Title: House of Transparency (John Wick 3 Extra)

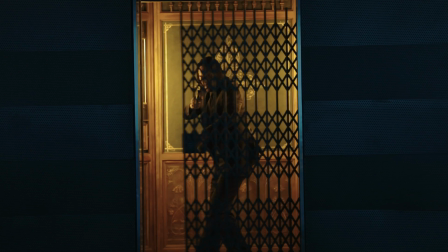I love architecture, I love figuring ways to make set pieces more intricate into the action.
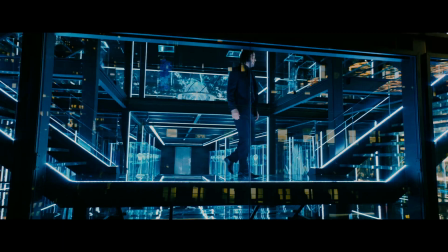John Wick just gives the opportunity to let loose a little bit and help create something that's original.
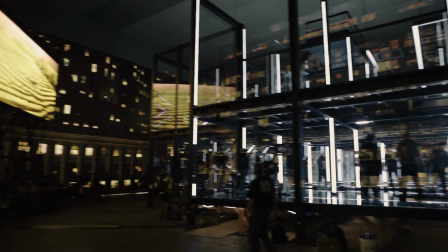Our sets are incredible. Kevin Kavanagh and his team designed some really amazing sets.
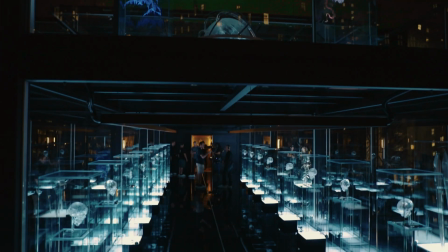They're all spectacular.
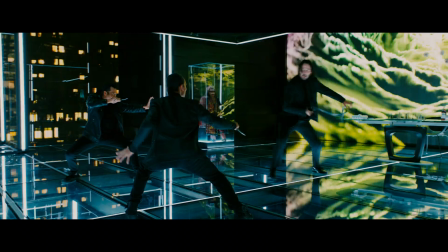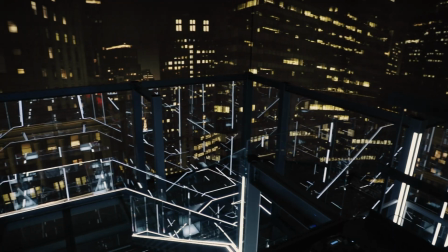You know, in two we did a mirror room, in three we have this insane glass house that was a multi-million dollar set, which had to be designed by engineers, and it's just a logistical nightmare.
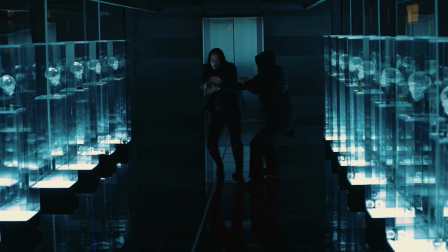So we thought the coolest place to hide ninjas was a place that you can't hide anything, which is an entire house made out of glass.
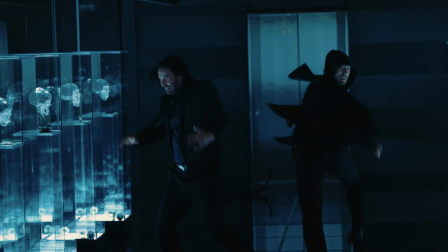I think it's a very good reference to ninjas and what they can do optically and hide their presence.
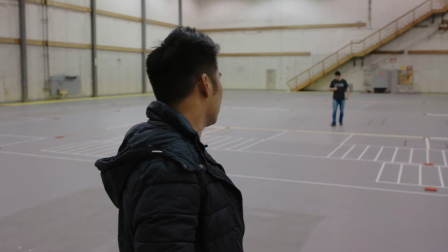When we first got in there, like, the sets weren't built yet. We can kind of visualize it. Chad actually had the set built VR. Luckily, I was able to have a VR department that we were able to design the set in virtual reality. This is the art department for John Wick 3. Originally, these sets were 2D concept art, just drawings.
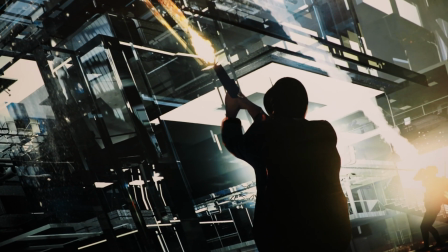Normally, the typical thing that we do in film is create a model, stand around that model and view it,
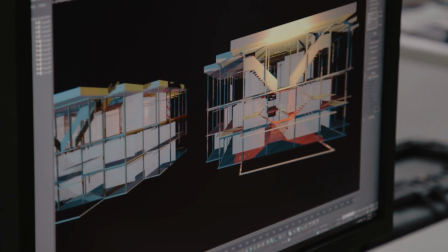and then we kind of took all that data and brought it into the computer and then actually have digital versions of them that we can explore before even one nail gets hammered on the
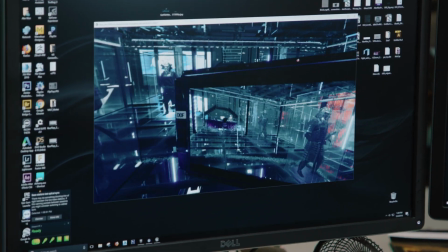actual physical sets.
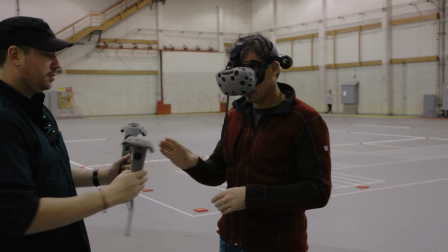So I was able to design a couple ideas and have Chad come into the art department, put on the VR goggles and see if he liked some ideas that we were to trim in with,
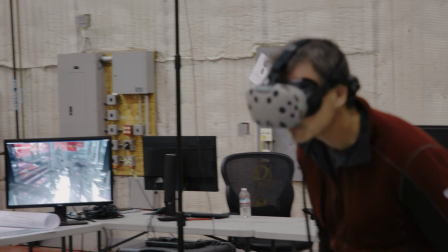I'd have the stunt coordinator come in and the lighting, Dan Lauston, come in and talk about lighting. So the virtual reality was a big part in the design aspect of the set.
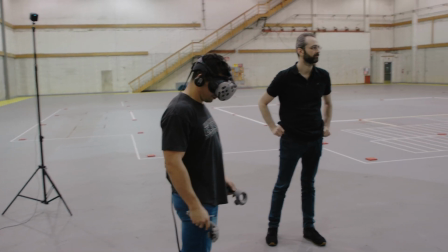The ideal situation for this is to have something like this on a soundstage and being able to walk, explore, and plan out your scenes. We had to work simultaneously with the stunts and some of the action sequence that happens there. This is reflecting how big actually one of the floors are.
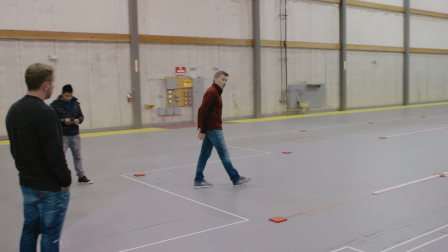This allows us to design action without actually having to be on the actual practical set. Coming into these virtual sets early allows us to make any changes or modifications.
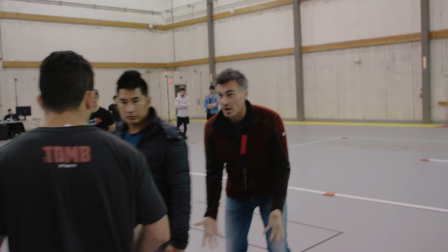So if everyone's happy, we can actually make the practice set to all our specifications.
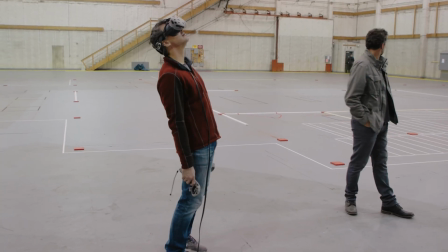Chad had me put on these VR glasses, and he had the whole set in there.
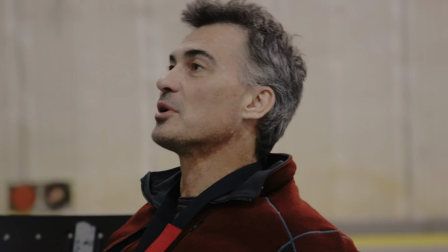So I got to walk it virtually and listen to him talk about what he wanted to do.
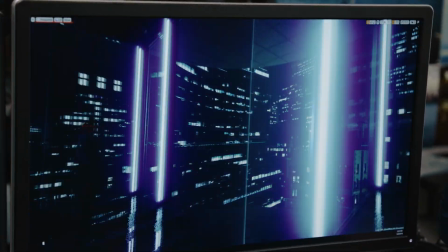You can actually go into these scenes, and you can build them on the actual sound stages and see what they'll look like. Cut to, months later, we're actually shooting the scene and I'm part of it.
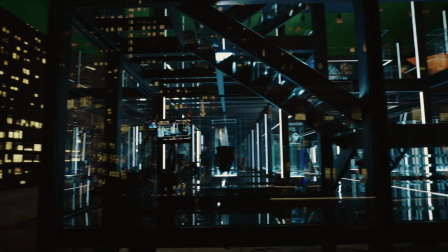Once it was built and we scouted it and then we started looking at it and then they started lighting it and brought it up.
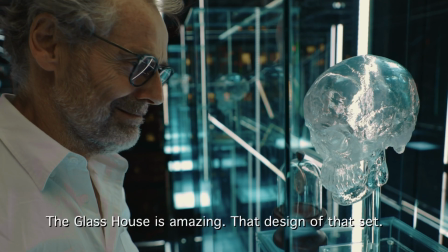It was stunning. I mean, it's just a stunning set piece. The glass house is amazing, that design of that set and that's lit with only LED lights.
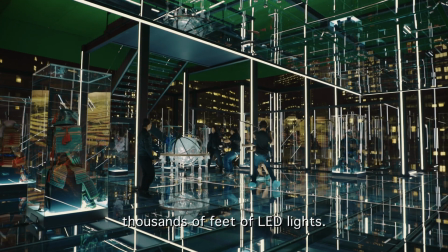I think we empty more or less New York for thousands of feet of LED lights. And that's a fantastic studio build as well.
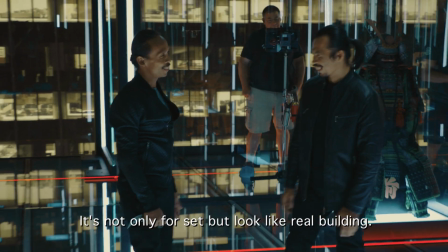The glass house is also very expensive. It's not only for set, but like real building.
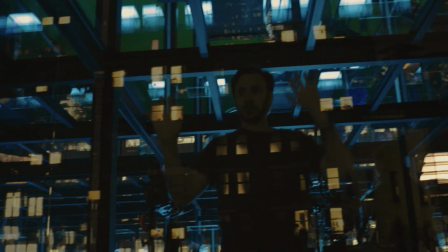It's more of an upgrade to the mirror room, where you kind of see the reflections and see what's going on. This one is like you can't see anything.
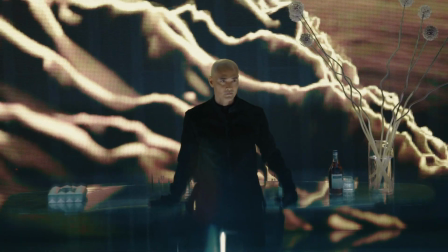Just getting to where we were supposed to fight was a little bit challenging because of all the glass.
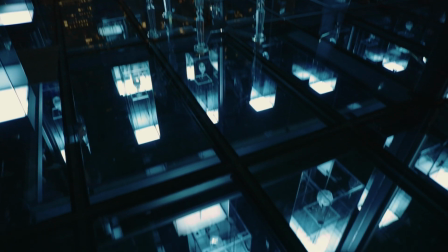A couple people actually ran into the glass, and I always made sure to put my hand out, my foot out first, because I wasn't sure.
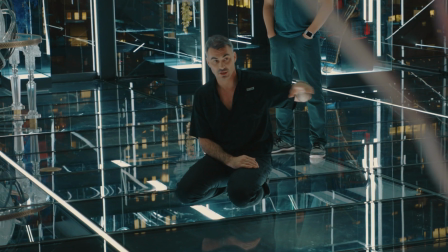It's very spooky, but very cool. So we tried to put, how does a ninja hide in a glass house and kind of create that problem for ourselves.
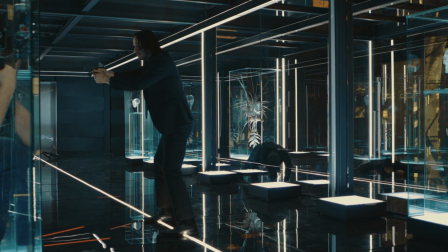The fact that we could still do it practically without VFX helping us out and how to hide all these guys within a house completely made of glass was what we wanted to do.
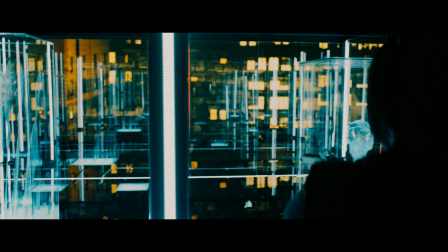We're playing a lot with the optical illusions, using the lighting and all the reflections and refractions from the glass.
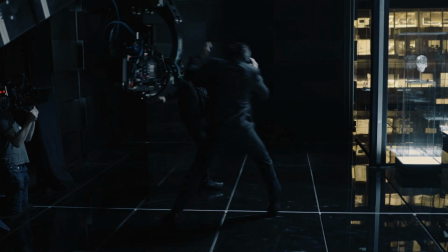Because of certain practical lighting effects and camera angles, we could hide the guys throughout the glass house. And that's a combination between you and VFX and practical effects, because they have a lot to do.
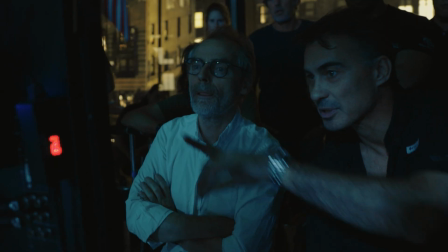They got to raise reflections and try to shoot so we don't see the reflections.
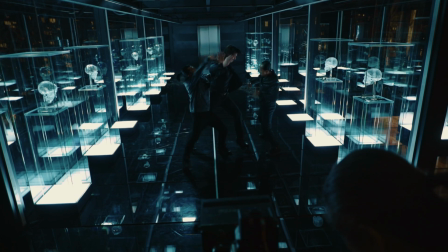We wanted to utilize the glass house as much as possible, so we took that fight and went through every inch of that floor.
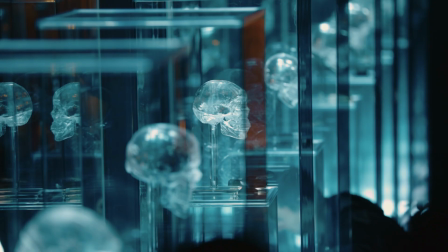What would you do when you find a glass house? Be careful not to break anything, but in this case, everything's gonna break.